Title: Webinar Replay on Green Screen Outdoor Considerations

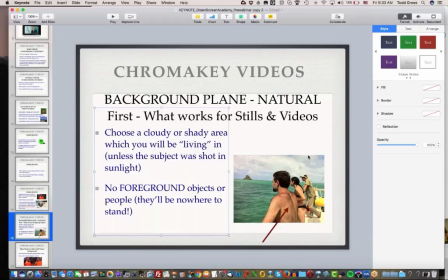[24:28]
So in this case, so many of you got this right before that even if I tried to put myself on the boat here, there's just no room for me. I'd be too large. You'd see like just my stomach or something right here.
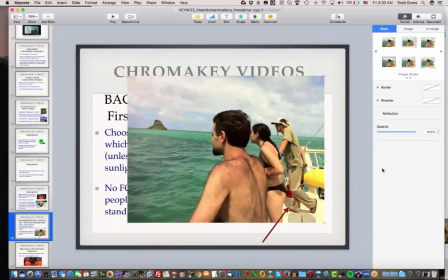[24:42]
Let me expand this. Just want to make sure you guys can see this, all right?
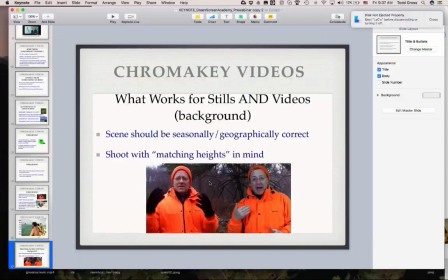[24:50]
My battery is only 19, my battery is 15%, thank you. The left is the real one, and the right was the green screen one. Now, one of the ways that you can correct, I should fire up my Camtasia for this,
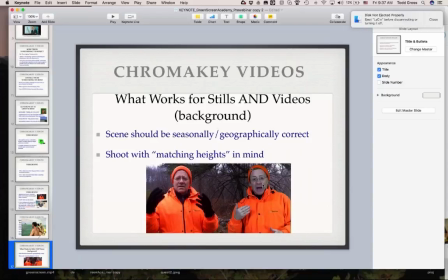[25:06]
that green coloration that sometimes happens is there's usually a chroma shift that you can do, like in Camtasia. It's very easy to add the opposite color of green, so they'll kind of wipe out any green extra coloration.
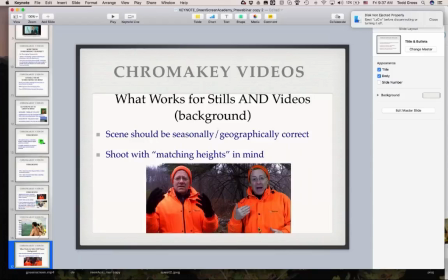[25:20]
So that's good that you guys are able to tell the difference. But if the one thing that you can say is if you didn't see this guy on the left,
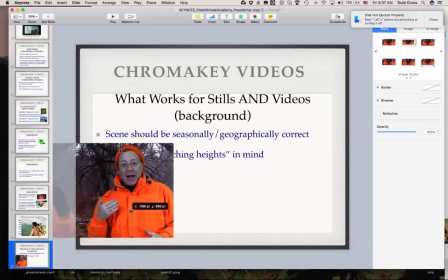[25:29]
that's me, you only saw this one, you might not know it's green screen right away. And as a matter of fact, one of the reasons is because I'm dressed properly and my height is correct to the scene.
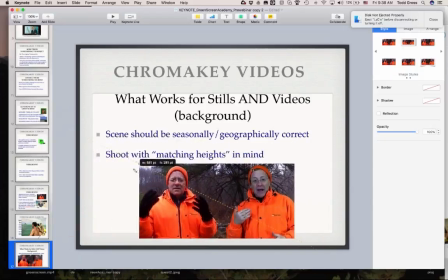[25:43]
So what I've done here is I've matched my height by standing in front of the scene first before I shot the video.
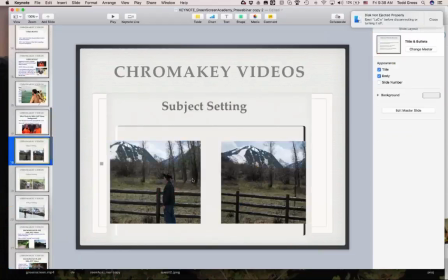[25:50]
So that's going to be a key thing that I'm going to be talking about today. Same thing here in Aspen, Colorado. Notice when I shoot this video, if I am going to stand next to the fence, then I should be relatively small. And I could see that here. That's left. That's with me in the scene. That's with me not in the scene.
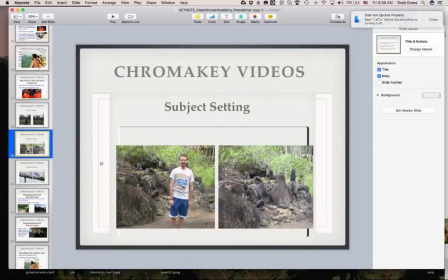[26:10]
Same thing here. Now in this case, when I went on this sort of romp, let me see if I can make this bigger,
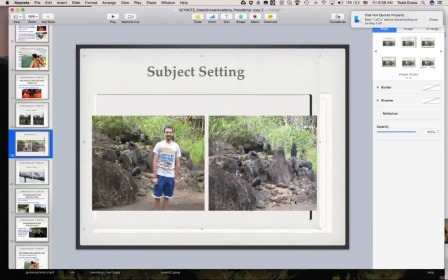[26:21]
through Hawaii, I picked scenes to place myself in later. And I started doing that by placing people in my family in those scenes and taking shots of them to see how later I should be standing.
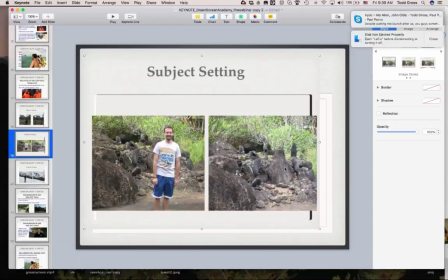[26:37]
Okay? So that's what I mean by placing correctly and matching heights.
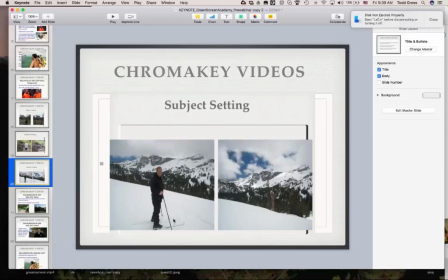[26:46]
Same thing here. That's me skiing. That's the same scene. If I'm going to pretend to be a skier, I have to know generally where I should be standing. And you could be doing the same thing when you take your videos. Or you could picture where you'd be standing in a video that you select.
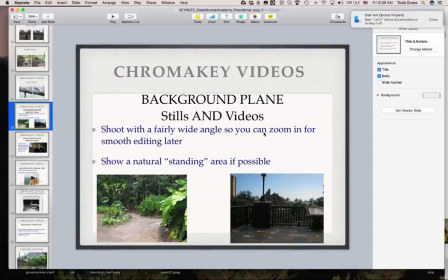[27:10]
Now, if you shoot with a fairly wide angle, you could zoom in later for smoother editing. Now, the reason I mention that is because remember I said I have editing tricks and tips for you? Well, that's going to pop up later in our discussion at 10 o'clock.
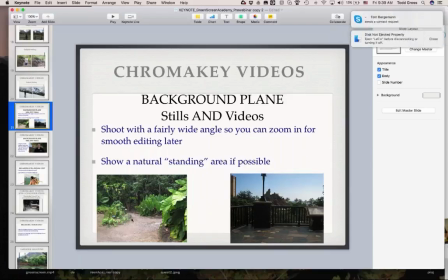[27:27]
And there's also a natural standing area in both these shots, on the left and the right.
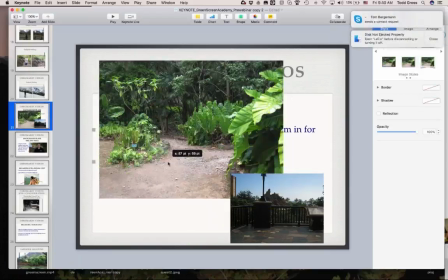[27:33]
See how careful I was to pick a natural standing area in this particular shot.
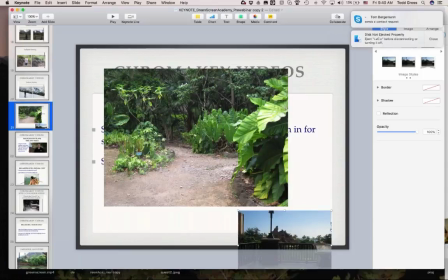[27:38]
So it'll look very natural to put me right here.
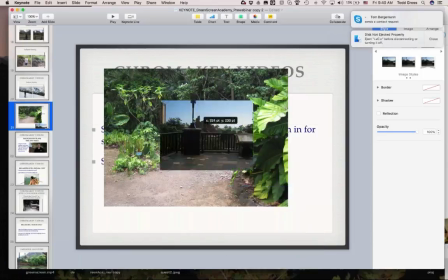[27:41]
It doesn't have to be in the center necessarily. This one is pretty close to center.
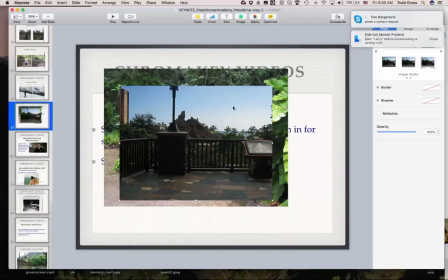[27:47]
It would be a little off to the right, right here.
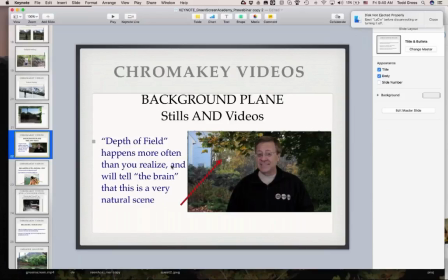[27:54]
Let's talk about depth of field. You brought this up earlier. Depth of field happens in the real video shooting when you're in the scene. That is, the further back you go, the farther back you go, the more the scene becomes less focused.
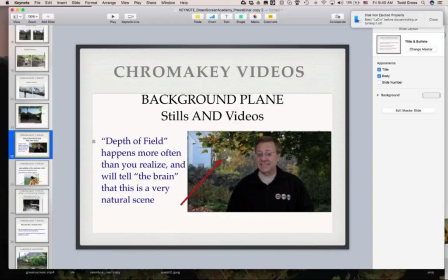[28:12]
It goes out of focus, and it looks very natural as the things, as you move closer to you, become more in focus. It happens more often than you realize in natural shots. And if you do this, it will tell the brain that this is a very natural scene.